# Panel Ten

Aided by a wealth of photographic detail, the illusory solidity of stereoscopic images demonstrates Freud's observation that, quote, an uncanny effect is often and easily produced when the distinction between imagination and reality is effaced, as when something we have hitherto regarded as imaginary appears before us in reality, or when a symbol takes over the full functions of the thing it symbolizes, and so on, end quote. To be sure, the uncanny pleasures of the stereoscope grew out of the knowledge about the fabricated nature of such illusions and, for Holmes, the means by which they were accomplished.
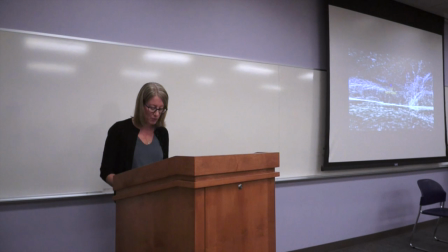Significantly, 3D holds the vivid clarity and illusory solidity and presence it gives to the objects and scenes it depicts in a dialectical relationship with a precarious aesthetic defined by what Jonathan Crary calls stereoscopy's derangement of the conventional functioning of optical cues.
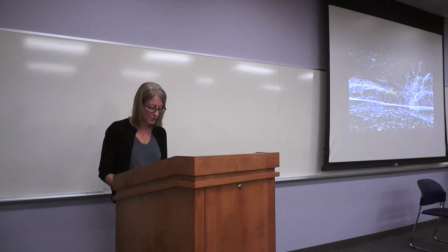The same stereoscopic relief that charges foregrounded objects with hallucinatory clarity is also, and often within the same image, responsible for creating what Crary calls the, quote, imminent disorder, end quote, of the 3D image. As Crary explains, in the stereoscopic image, certain planes or surfaces,
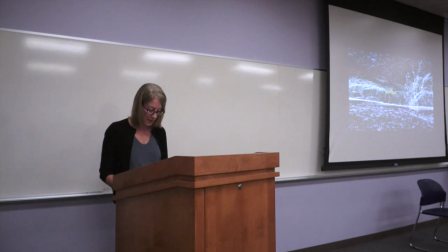even though composed of indications of light or shade that normally designate volume, are perceived as flat. Other planes that normally would be read as two-dimensional, such as a fence in the foreground, seem to occupy space aggressively. thus stereoscopic relief or death has no unifying logic
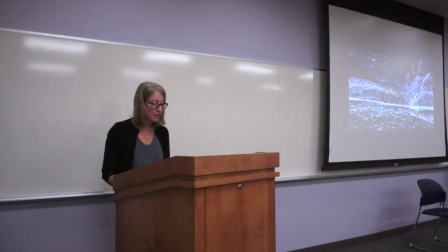or order if perspective implied a homogeneous and potentially metric space the stereoscope discloses a fundamentally disunified an aggregate field of disjunct elements end quote the imminent disorder of stereoscopic of the stereoscopic 3d image
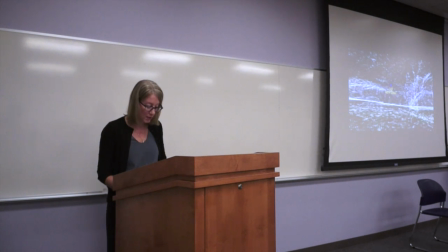and its quote derangement of the conventional functioning of optical cues end quote accounts, I think, for Andre Bazin's description of the illusory tangibility of the 3D image,
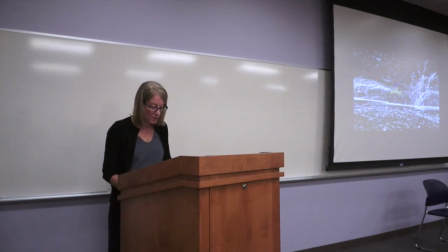which turns Holmes' description of the same on its head. Rather than create a compelling sense of solidity, for Bazin, the 3D image instead, quote, gives an effective impression that the objects are in space, but in the form of intangible phantoms,
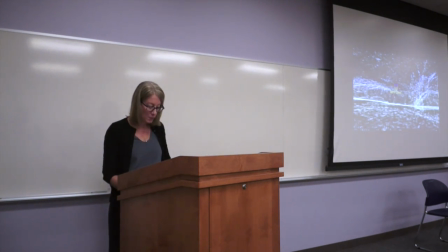creating, quote, an impression of irreality that is even more perceptible than that of flat cinema in black and white, end quote. Herzog exploits this tension between the 3D image's hallucinatory clarity and solidity on one hand and its aesthetic precarity on the other in
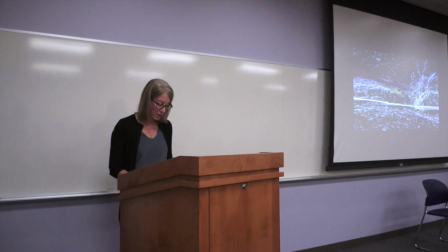a sequence that begins with a trip through a 3D map of the cave and ends with an image of the scientists that use it standing inside the cave. The first scene takes us through millions of points of light that
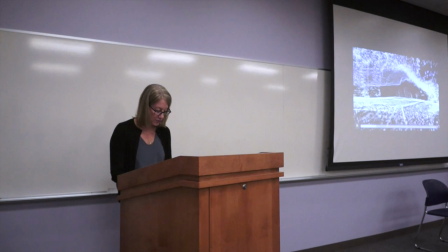plot out and account for every millimeter of the cave surface the map we are told is
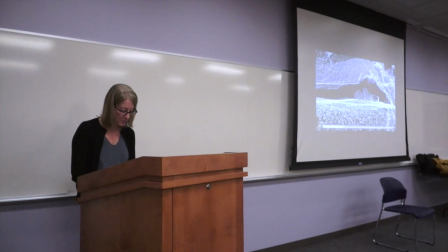quote the basis for all the scientific projects being done here and quote the
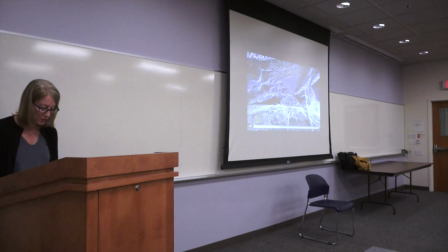virtual cameras fly through emphasizes the immersive effects of positive parallax as
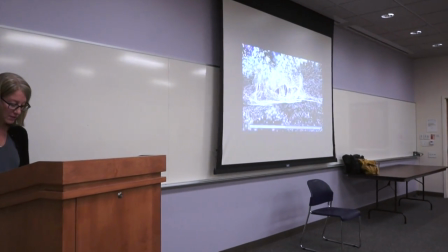the camera moves along the z-axis into the depths of the cave's hidden recesses laying bare its geological structure and spatial orientation
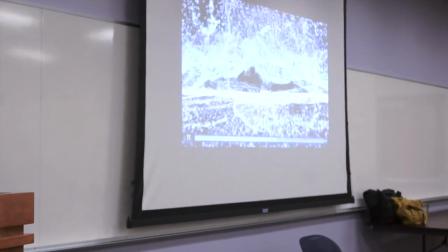with a clarity that is radically absent in the rest of the film however as we move through space Herzog's voiceover suggests that,
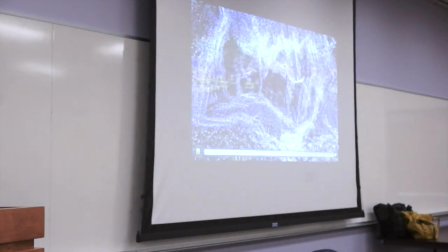quote, the painters of the cave seem to speak to us from a familiar yet distant universe, end quote,
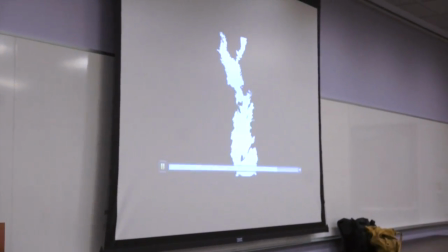thereby emphasizing the otherworldliness of the cave and transforming the star-like floating immateriality of the
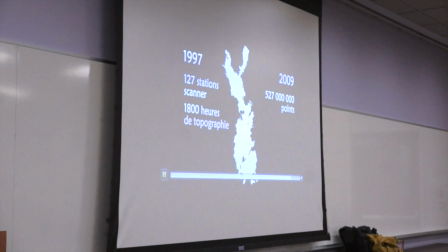visualized data into an emblem for a distant past that is imminent within the cave yet ephemeral and unknowable. Schelling's use of the metaphor bringing to light the hidden and secret in his definition of the uncanny is germane here.
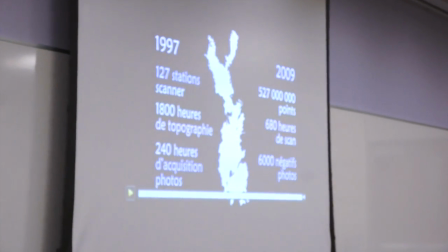As the map's points of light suggest,
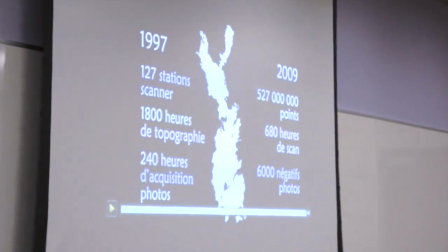it is the outcome of the efforts of the archaeologists to illuminate the contents of the cave using the scientific methods of the Enlightenment,
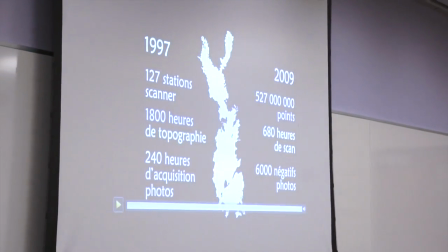an approach that contrasts sharply with
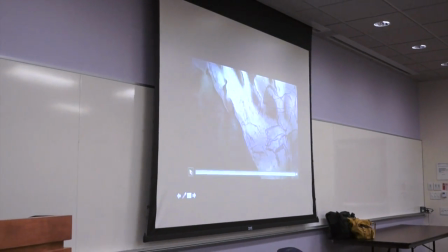Herzog's own efforts
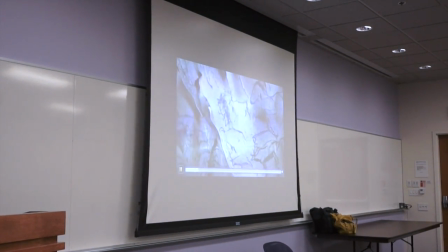to illuminate the cave in a way that reproduces the effects that firelight would have had on the painted figures thousands of years ago,
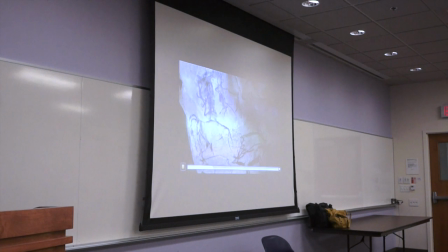its flickering variability casting haunting shadows that would have created the illusion of motion.
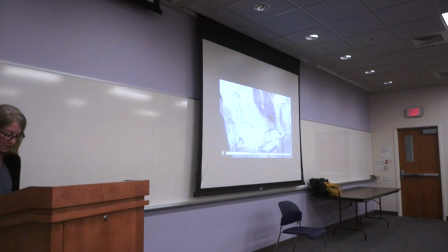In Herzog's hands, 3D's precarious aesthetics suggest that in the end,
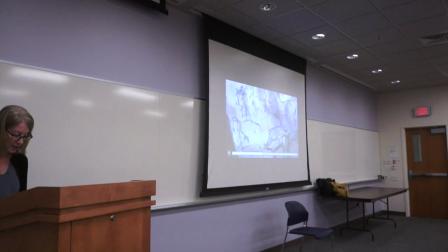the various methods used to bring the contents of the cave to light only confirm that much of
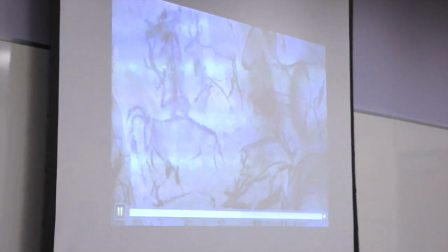the past glimpsed in the cave resists rationalization and demonstrates how,
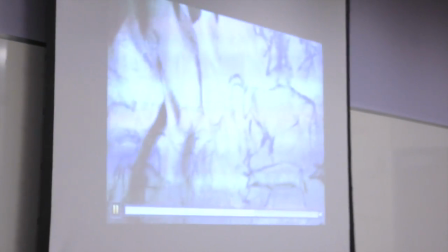in refusing to disclose itself, the past gains affective power by haunting the present.
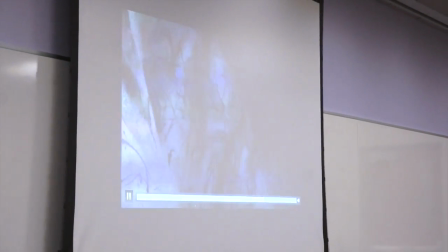This idea is very clearly expressed in an interview that immediately follows the camera's flight through the digital reconstruction of the cave,
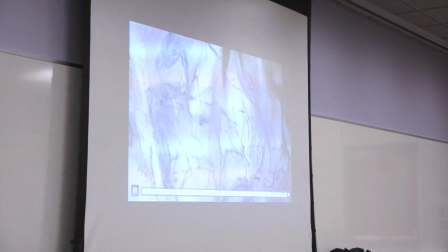in which the circus performer turned archaeologist Julian Money explains to Herzog that,
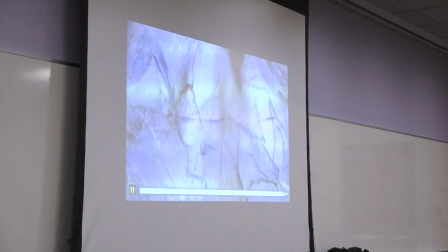quote, the first time I entered the Chauvet cave, I had a chance to get in during five days, and it was so powerful.
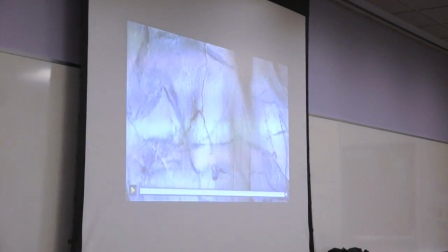Then, every night, I was dreaming of lions, and every day was the same shock for me.
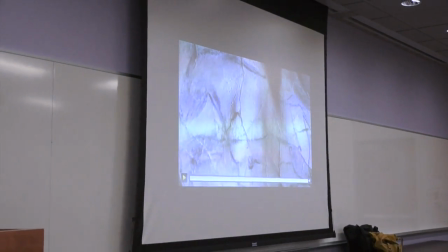It was an emotional shock. I mean, I'm a scientist, but a human too, and after five days,
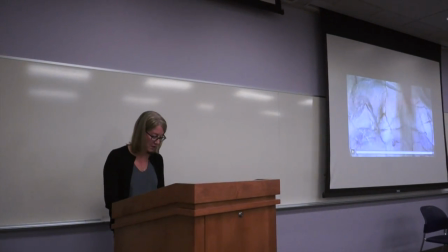I decided not to go back into the cave because I needed time just to relax and take time to absorb it," end quote.
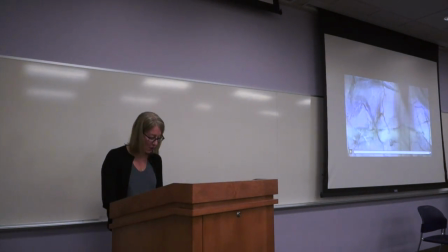This emotional shock evidences the cave's haunting affective power as its painted
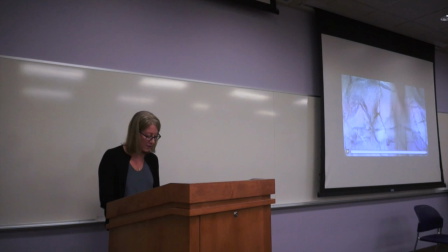prehistoric lions leave the locked down space of the cave and invade his dreams, cavorting through his unconscious with realiance. It's precisely such shock that 3D provokes through its precarious aesthetics.
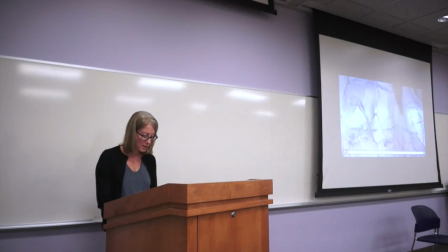Indeed, Herzog suggests that nothing less than shock is required to communicate the cave's uncanny historicity, for as the data visualization sequence indicates, the cave reemerged in a thoroughly mapped world already saturated by all pervasive information.
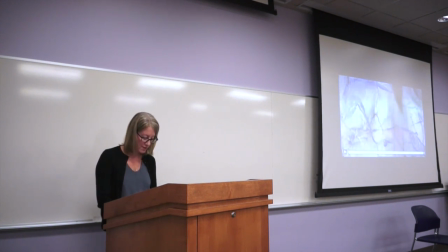3D's derealization of space is necessary to the cave's re-enchantment and to Herzog's efforts to wrest the cave from its status as a site from which data is to be harvested, quantified, and analyzed. Hurtsack's exploitation of the planar quality of the 3D image is important in this respect.
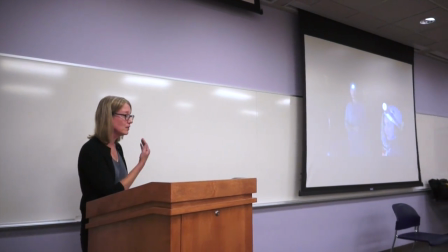This is going to be an instance where showing you this image in 2D completely
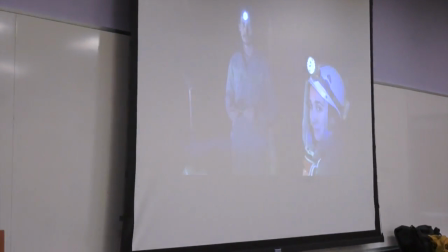fails to sort of represent the aesthetic here.
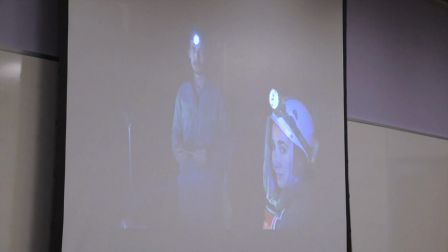This is such an unremarkable, boring shot in 2D, but it's actually extraordinary, I think, in 3D.
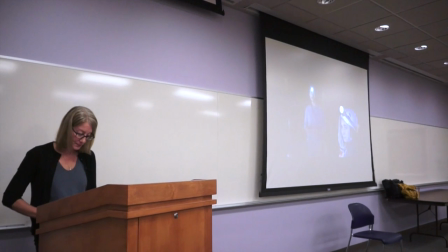Following the interview, we cut to a shot of Money and another scientist, Valerie Ferulio,
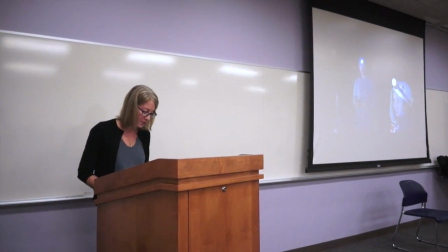positioned along the two-foot metal walkway that runs the length of the cave and lit against its darkened background.
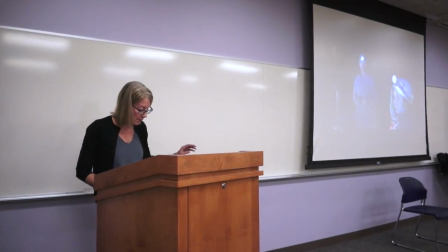Along with the equipment behind her,
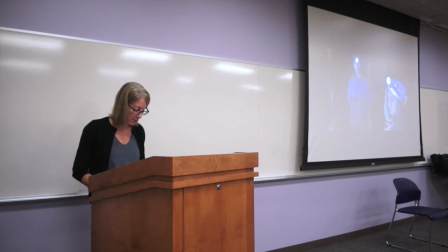Ferulio's proximity to the camera results in the creation of a gray halo around her body and flattens her image like a cardboard cutout.
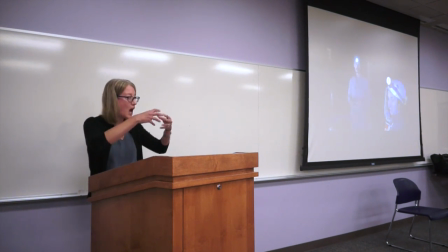So she really seems to sort of not really be in that space. And then Money sort of stands in the midfield, and he's similarly lit and flattens. And then you have that little piece of technology in the back, which also is sort of quite flattened.
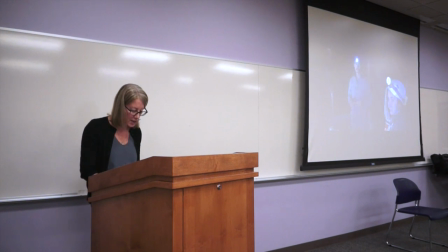The composition and lighting of the shot exaggerate the planar quality of the 3D image,
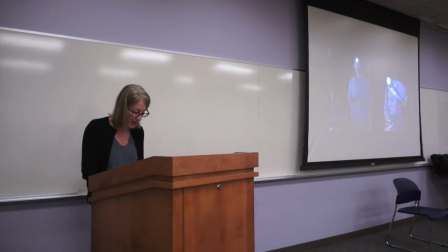distorting the distance between the two scientists, as well as their relative scale in relation to one another, the other elements in the frame.
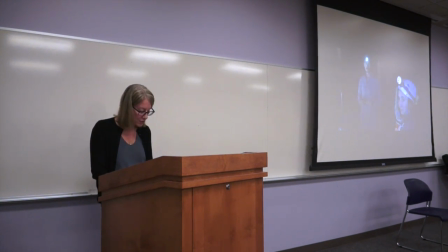The ghosting of the image, the derangement of optical cues, and the annihilation of linear perspective not only emphasize the cave's unnerving otherworldliness, but also give the archaeologists a ghostly, alienated presence in the cave, such that they take on the look of spectral figures that invade and haunt the distant past from the present,
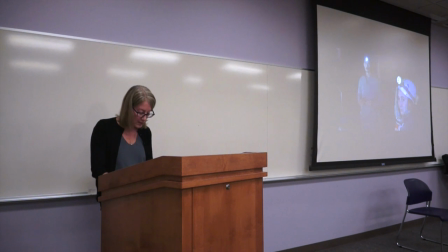much as the cave lions invade and haunt money's dreams. This idea of the present invading the past is reiterated later when we see the crew walking through the same darkened chambers previously laid out with such clarity by the 3D map.